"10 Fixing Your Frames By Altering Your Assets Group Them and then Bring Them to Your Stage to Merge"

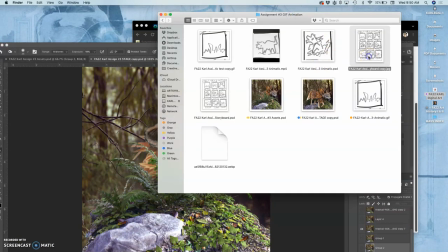2:56 i look at my rough storyboard
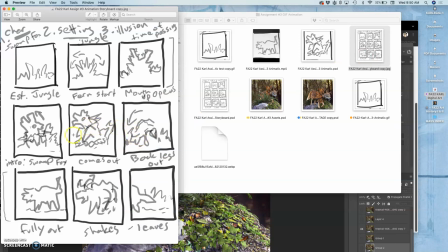2:58 what's supposed to happen is the creature pops out and then shakes and then walks off right so what i might have is the creature come in to the frame shake and then just kind of standing there and then the animation picks up with what i already have
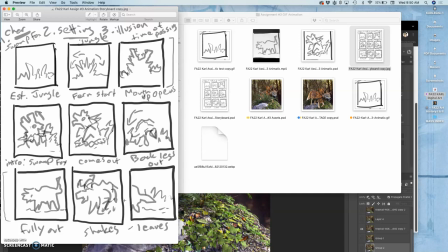3:16 gets swallowed by the plant and then another creature comes in shakes gets swallowed by the plant right so if all that makes sense then that's what i'm going to change and so i can make those changes on the fly which happens in animation all the time it's why you do an animatic it's
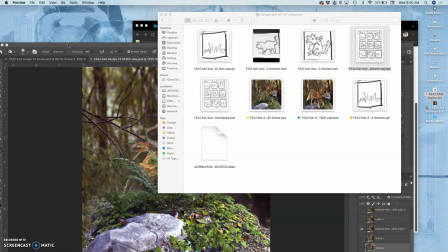3:30 why you do rough storyboards and then you can change story elements
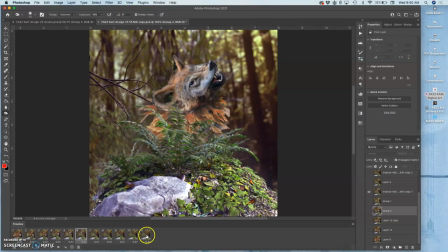3:35 especially for a short scene like this so before i make any additional layers any additional frames on the stage i need to take my timeline frames bring them to the trash and i want to remind myself where my last frame is
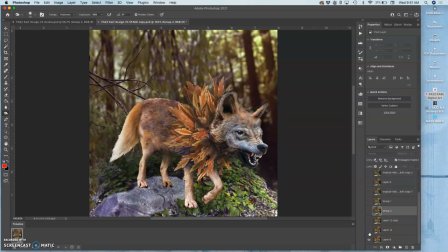3:53 so i'm just going to turn that one on i'm not sure i like this jump in the animation either because it the creature is kind of just popping up in front it doesn't seem to move to the right and I feel like it needs to move to the right a little bit so
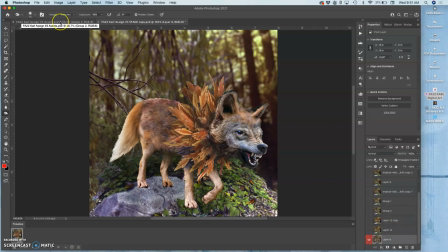4:10 I'm going to mark that as red and rethink that one and to do that I'll hit command s save and I'm going to
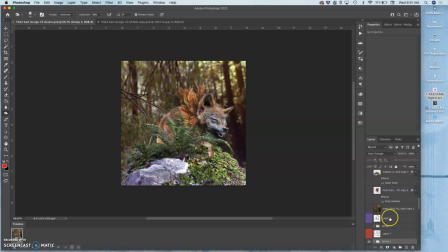4:17 go back to my stage file and I'm going to find that layer group and
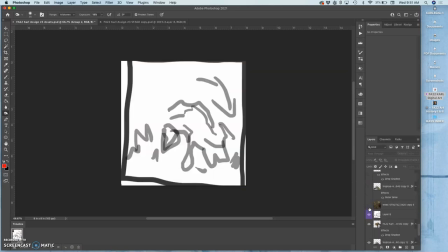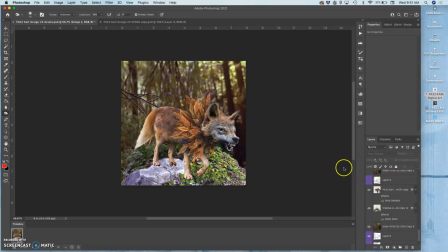4:33 that's why my sketches are helpful so this is that layer group and in that layer group I'm to make a change just by moving this character right to very close to the edge and maybe I'm going to puppet warp them a little bit even
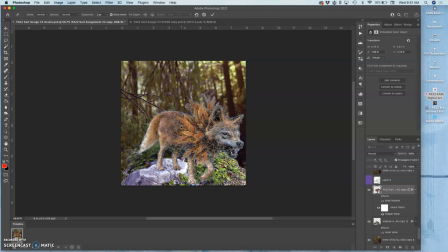4:50 though this is my hero character and I'm keeping this as a smart object I can still puppet warp in newer versions of Photoshop it will allow you to puppet warp without rasterizing it just takes a little bit longer to process and I'm just going to puppet warp it so i can shift the
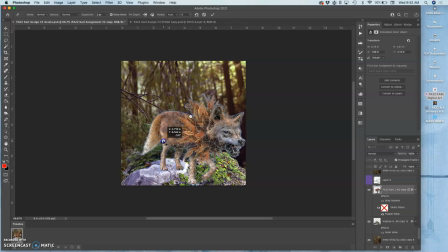5:11 positioning a little bit and just kind of squeeze the character a little bit more into the frame like so so now i can see the position of the character before was
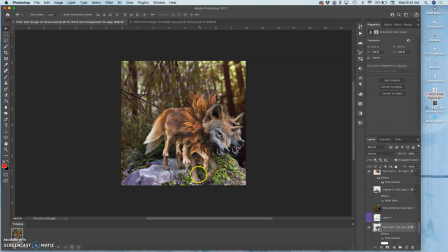5:31 like that and now it feels like they'll kind of drop into this place you see that that movement of the feet and it's going to feel heavier because it's more distance than i have been moving So animation speed is about how much changes between each frame.
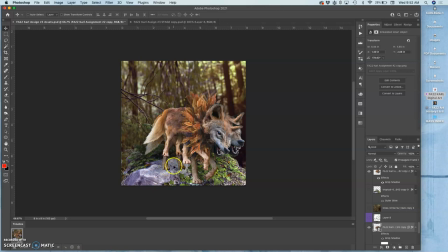5:45 I don't like how the tail and the back feet just drop in place. So I want to give that a little movement too. So I'll go back to my creature and I'll do puppet warp again. I'll lock the things I want in place.
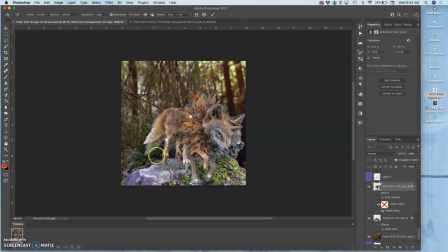6:04 But then the tail. Actually, I might even push the ear. Well, we'll see. i'm trying not to touch the edges because that can cause what's called a tangency
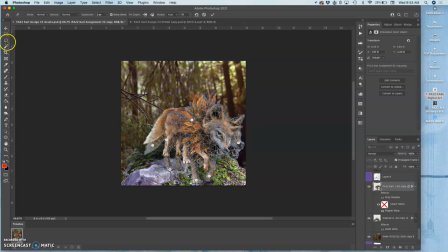6:26 i'm putting too many here if i right click i can clear all the pins i got to keep it kind of simpler so i just want to lock these feet
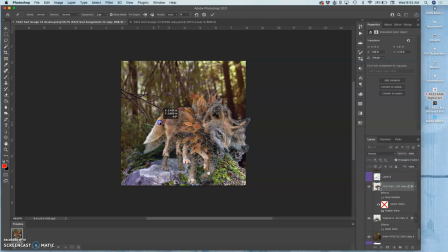6:42 and then just push it from the back get those feet to to drop in a little bit and then with the head I might even leave the head there we'll see then